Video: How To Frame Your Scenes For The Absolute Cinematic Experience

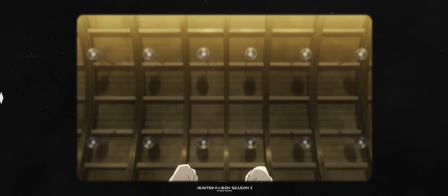In the realm of visual storytelling, alongside symmetry, there is also asymmetry,
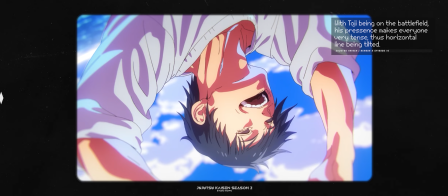which emerges as a powerful spell, casting an enchanting imbalance upon the frame. Here the subject or elements of the scene are
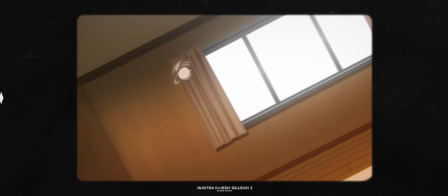deliberately positioned off-center, conjuring an air of tension and dynamic movement. One of the ways to achieve that is using a specific camera angle,
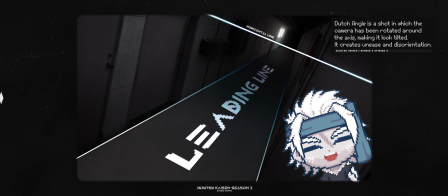to be exact, a Dutch angle, which I personally love. Where there is a light, there is also a shadow. And how can we use that to our advantage?
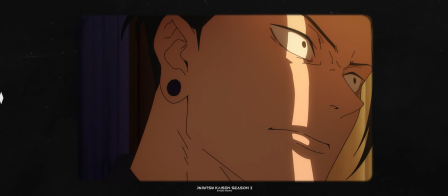Playing with light can give us a really cinematic feeling to the shot, as well as pure horror. I love that scene. To add a little bit more of that cinematic feeling, we can do two additional things.
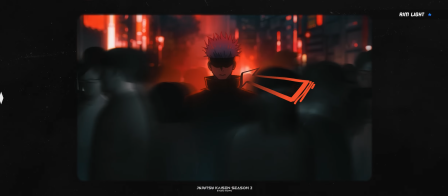Ever heard of rim light? To put it simply, it's a technique that highlights the lines of the subject using the light behind them.
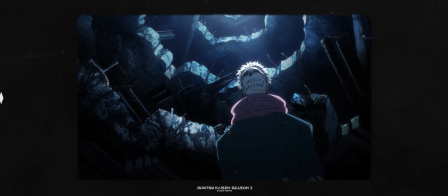To top it off, around the lighter parts, add a bit of a bloom, making the light softer and more pleasing to the eye.
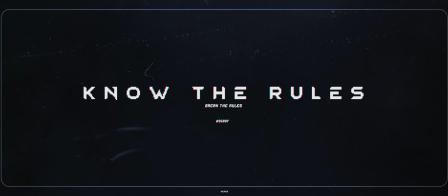Yeah, all the techniques we just talked about come down to this.
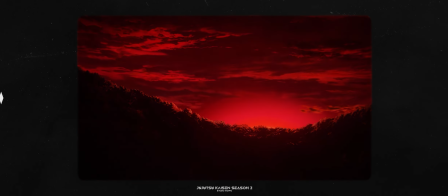What I want you to remember is that you are the vessel that holds all of the ideas,
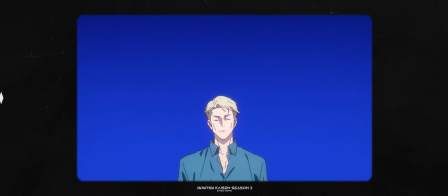so never stop and broaden your horizons. With careful thought and intention, rules can be bent,
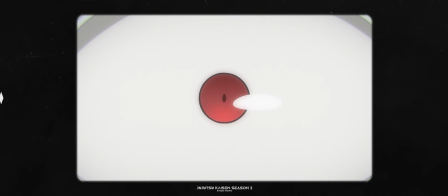allowing for creative freedom in your storytelling journey. While watching the next series, try to focus on things we've talked about today and see how these masterpieces are created to give you an unforgettable viewing experience. So you can also do the same with your next creation.
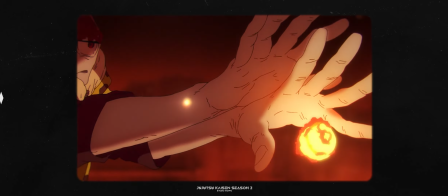Throughout this episode, you've seen many scenes where one specific color is dominant in the frame. What those colors can mean and how can we use them, you can check right here.
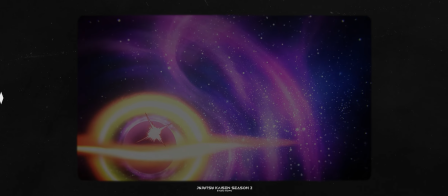Thank you for watching, and I'll see you on another quest.